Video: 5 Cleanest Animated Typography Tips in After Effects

Alright guys, today I'm giving away all the secrets.
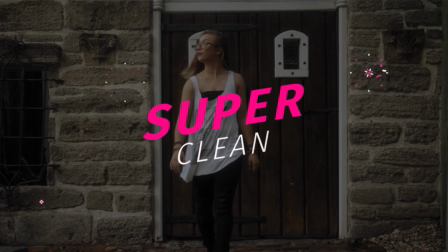We're gonna create the cleanest, the most crisp, you know, it's the nicest typography animations that we can create inside of After Effects. Hey, what's going on internet? This is Josh Noel from SonduckFilm. Welcome to our channel. If you're new here, be sure to hit that subscribe button. So I understand that creating typography might be something that should be easy,
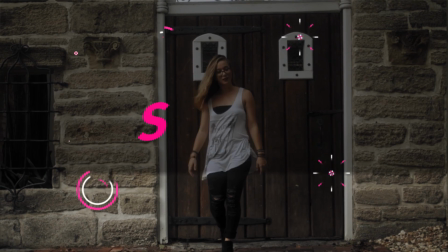but really there's a lot of small hidden techniques that we can implement just to create some really nice techniques. So I broke this video into a few different tips so we can easily follow along from each step so we can understand the process.
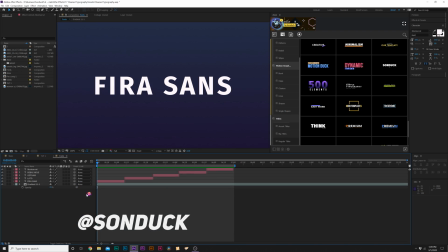So in our first tip, we need to talk about fonts. So here are some fonts that I use, and here we go: Fire of Sands, Lotto,
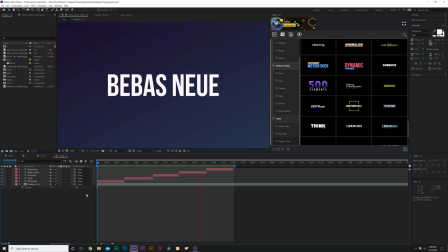Gotham, Beat Baz, Nuu, and Montserrat. You know what, since I'm going to butcher this one, I'm going to make it up on my own. How about this? And so we'll call this Montserrat, and the T is silent. And all these typefaces are in the Adobe Type Kit, except for Gotham,
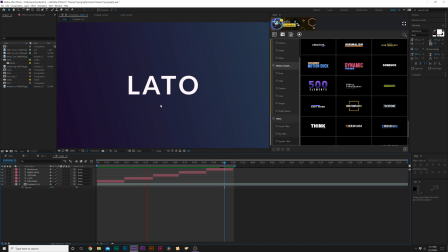but all these typefaces have different fonts, so you can range it from light all the way to, you know, bold to heavy. And these are my five favorite typefaces I enjoy using, and I stick with these fonts because this is part of my style. And, you know, if you use similar elements across, you know, your work, you're going to build consistency and start to form your own personal style within your work. So now that we know of some typefaces that we can use, we need to talk about layout. So first we're going to want to add our title.
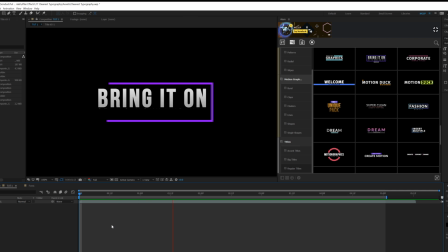Well, that was too easy. This is one of our titles out of our template here that we have over 400 templates of that we can easily add in After Effects. I'll talk a little bit about that later. But first let's grab the text title tool. Okay, so first we got to talk about how to make this look nice.
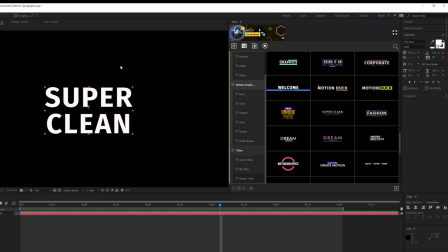I'm using the typeface Fire of Sands. And first thing I want to do is we got to talk about layout here.
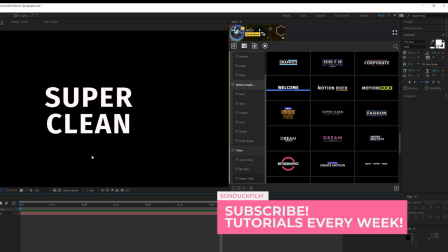Notice how, you know, we have two words here and, you know, nothing special is going on here.
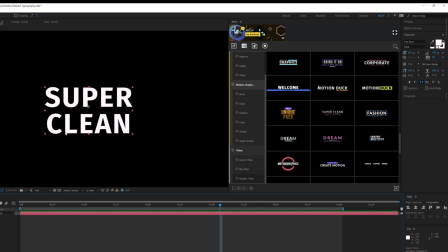We need to be able to create some, you know, contrast and make this look appealing. So first what we're going to do is grab the text tool again, grab, say, the second word. And, you know, it's always good to try to create some contrast. So I'm going to set this to light. And, you know, now we got some contrast, but it's still not there.
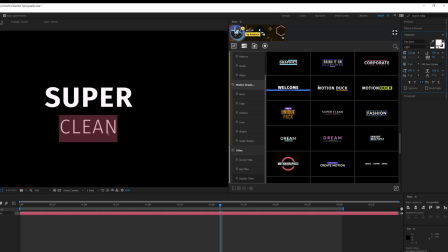Let's go ahead and make the second word a little bit smaller. All right, awesome. Now, the only thing about this is that the words are too far apart. You got to think about, you know, spacing here. So we'll grab both these words, and there's a parameter called leading, which we can, you know, bring these closer together.
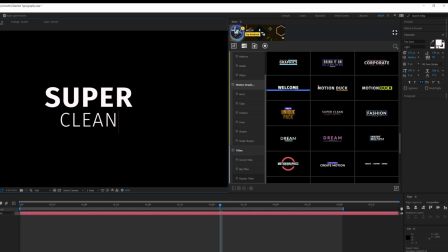And notice that I'm doing this on the same text layer, which makes it really easy to keep track of and to animate. So far, this is looking pretty nice, and you can come to the Align tab and center this up.
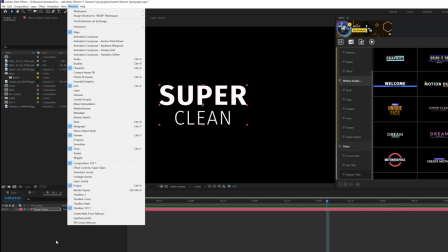If you don't see the Align tab, go up to Window Align, and this is right in the middle of our composition, and that looks clean.
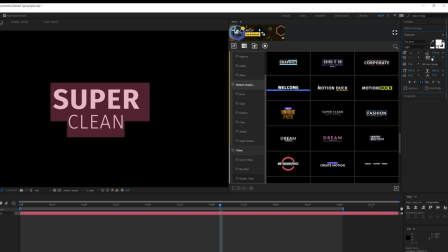The one thing you're going to want to experiment with is the tracking of your title. So for example, if I left this at its default settings, it would look like this. But if I go ahead and increase the track and say to 50, you know, it opens up the title a little bit, and you can even go further, you know, on the tracking, and,
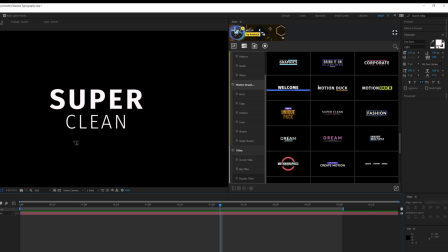you know, get some unique, you know, looks with your title and whatnot. You know, this is, I think, is fine. We can keep it at 100, but go ahead and experiment with leading, tracking, and the font size.
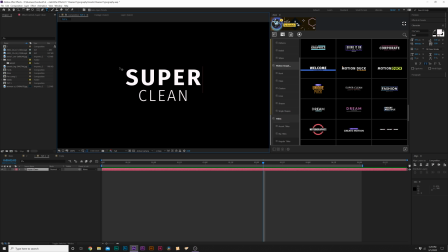It's very important that you experiment with the font size. We can continue to add some more contrast in here by selecting our first word or the second word. Probably the bigger words are better to do this on.
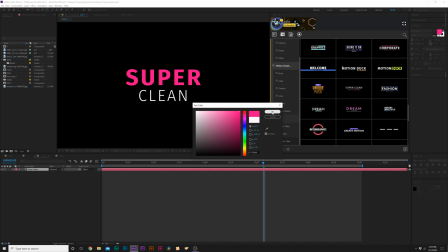And I can set this to another color here, so maybe like pink or whatever color that makes sense for the video you're working on.
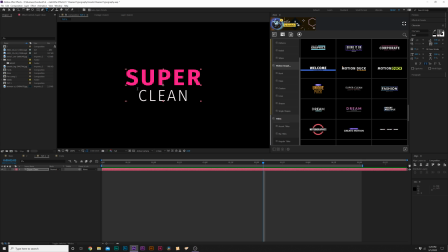And this continues to create contrast. And I would like to actually, you know, tilt this a little bit, skew it. So one thing we could do here is a little bit of an advanced technique here is we italics our title by coming over here to the italics icon.
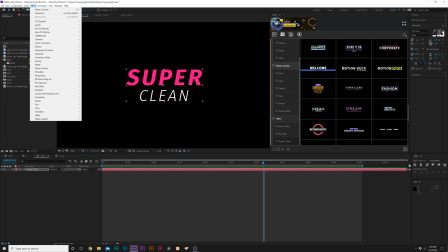And, you know, it's italic, but then we go to effect, distort, and we add a transform.
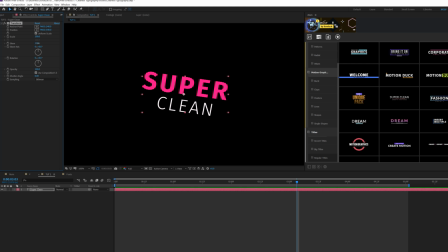And there's a skew property in here, and we can skew our title in either direction.
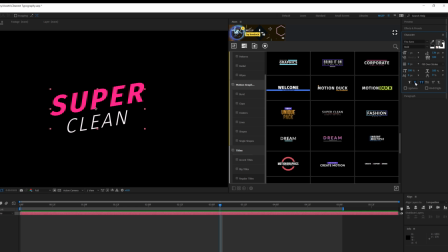And you can see just by making sure that we have our words italic, it makes a huge difference.
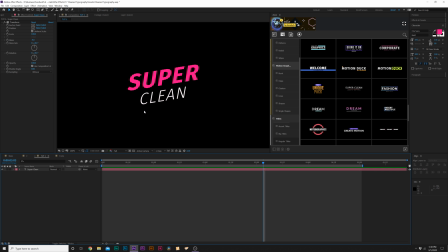So those are some cool techniques that you can apply to just make your text, you know, nice and laid out. And now for our third technique, we need to animate this thing. And I'm going to keep this clean. I want to keep it simple.